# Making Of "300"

Approaching these designs, we really wanted to be as faithful to the comic book as possible.
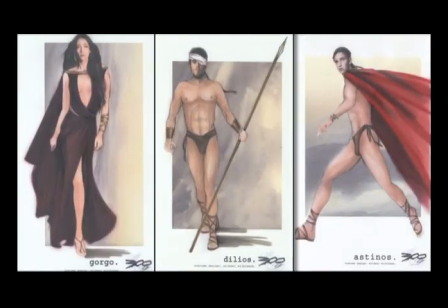All the imagery is incredibly inspiring and unique, and so we wanted to make sure that that all gets on camera.
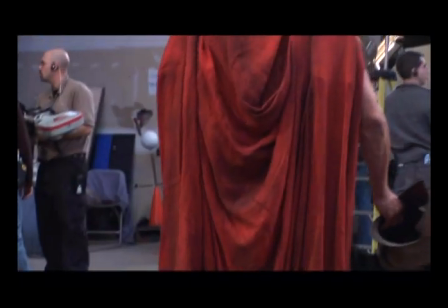What made this job so interesting for me, it was like creating these characters from head to toe. So there's so many elements of these complex costumes.
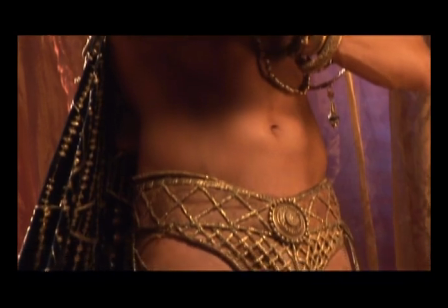There's footwear that we've been developing ourselves, jewelry, accessory, hats, armor, drapery.
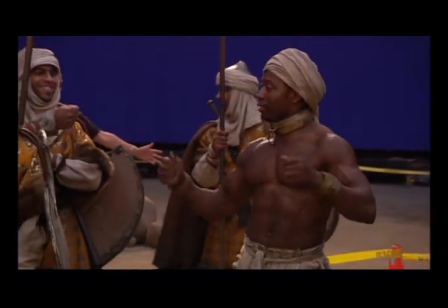There's so many different pieces of the puzzle that go together to produce the final costume.
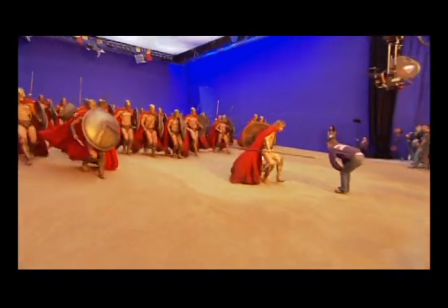A good way of delineating between the two armies would be to keep the Greek army in these rich,
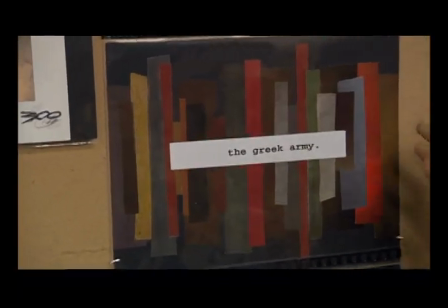beautiful, warm earth tones, sort of beaten bronze and crimsons and brown leathers.
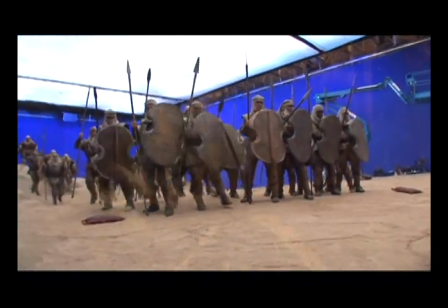And the Persian army, contrary to that, would be in the cooler, what we call the peacock sort of colours,
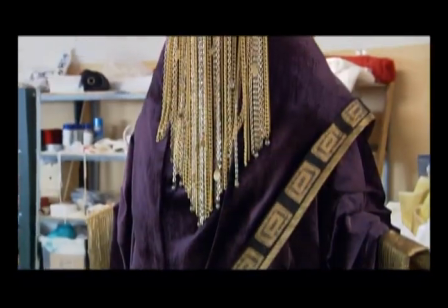the exotic greens and blues and purples with lots of flashes of beautiful, rich gold. We chose really rough linens and fabrics for the capes that would flow beautifully.
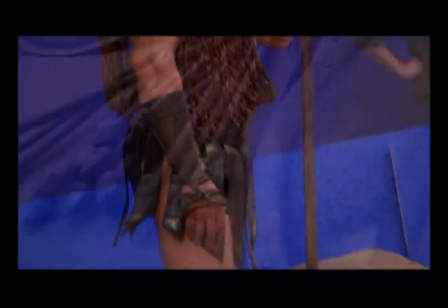We wanted to use thick leathers and beaten sort of bronze materials, hammered,
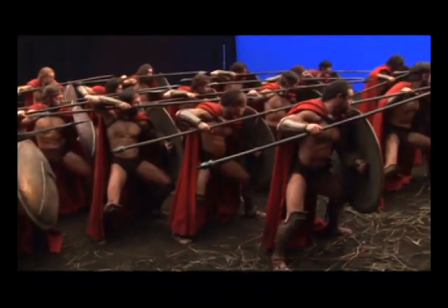distressed things that would capture the sense that Frank has of like things that have been lived in and that are very rugged and raw.
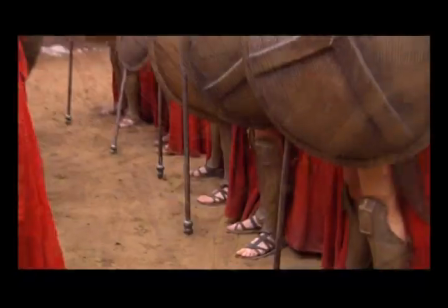We made sure that our silhouettes have a slightly exaggerated graphic quality to them.
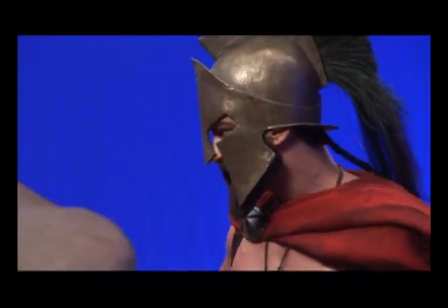The folds of all the drapery of the capes were very carefully positioned.
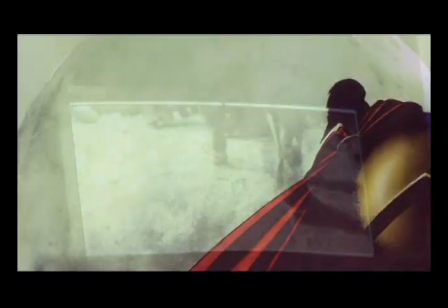The flow of the fabric was controlled to try and get beautiful sweeps of fabric like are drawn in Frank's comic.
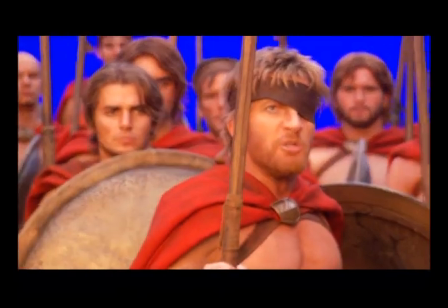Obliteration! Just there, the barbarians huddle.
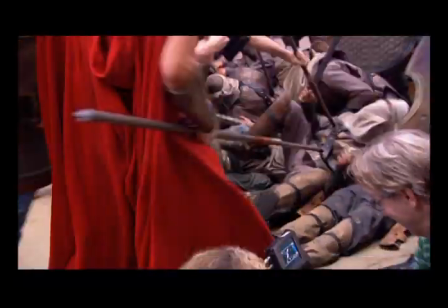And as they engage more and more in battle, the capes get more shredded, the color of the fading rises from the hem,
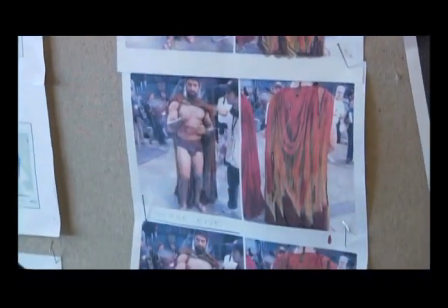and by the end they're much shorter, they're all chopped up, there's holes all the way through them,
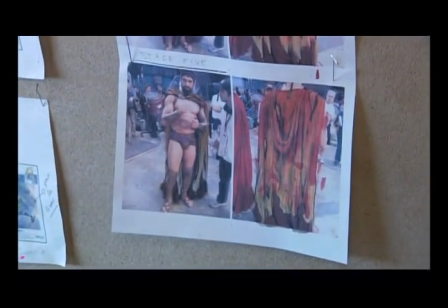and they're splattered with blood and dirt.
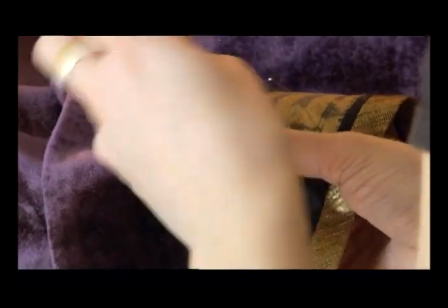We have a workshop here of about 60 people that all have their own specialties and they all come together to create these costumes.
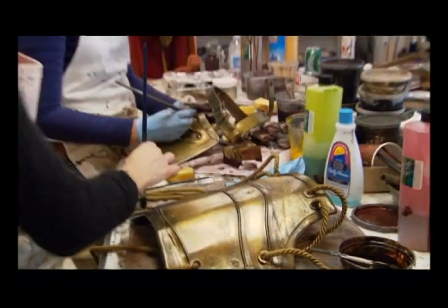The patina team, or the painting and distressing team,
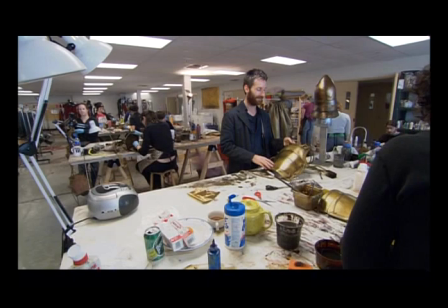take it from a raw metal and leather and they paint it with these beautiful painted
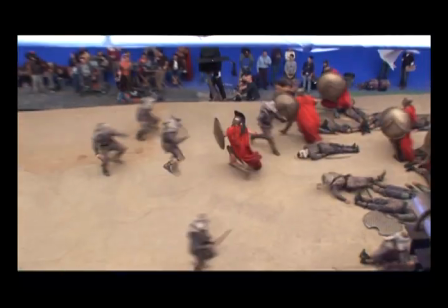finishes to make it look like it's gone through heavy warfare. This is where we're assembling Leonidas' helmet.
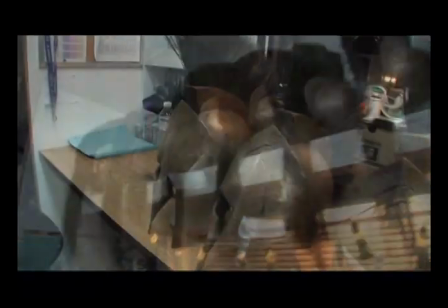We're going to have 17 of them eventually to cover the different stages of deterioration. And we've developed a way of doing the crest which involves layers of feather and horsehair,
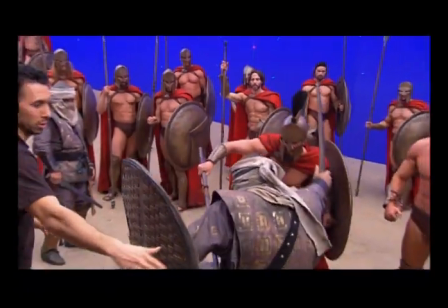which gives it a great sort of texture that the camera loves and makes it a little bit more unusual and more Frank Miller-esque. It has this great graphic quality that looks incredible on Jerry.
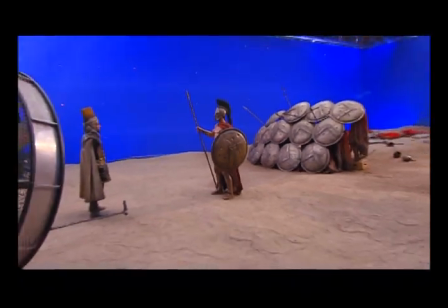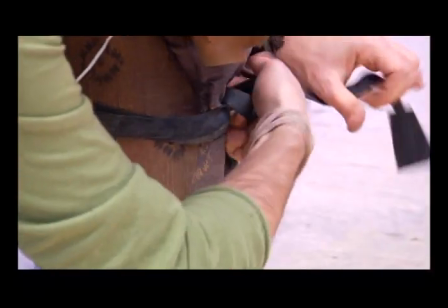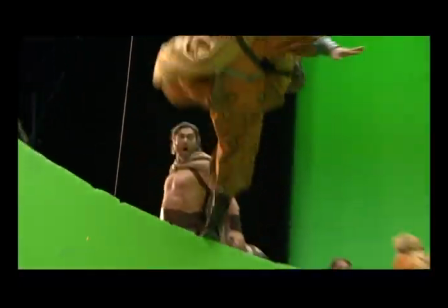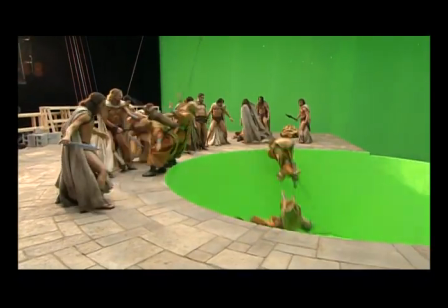Damon and I met Damon through Kurt, and again, like about 8 years ago, and Damon used to train me, and I always knew he was like doing movies,
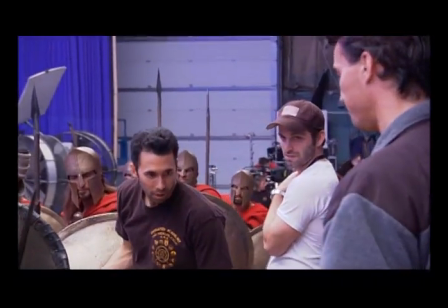and I mean, it's just amazing that it's worked out that now it's like he's like putting these fights together, and he's in charge of it, and it's just really cool because he's just awesome at what he does. I mean, he's a full instructor at the Indosano Academy.
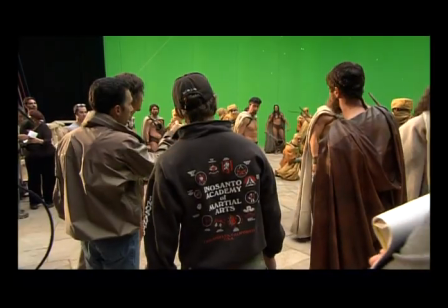He's like all the disciplines he knows, Kali and JKD, anything you can think of, he's fucking a master of it.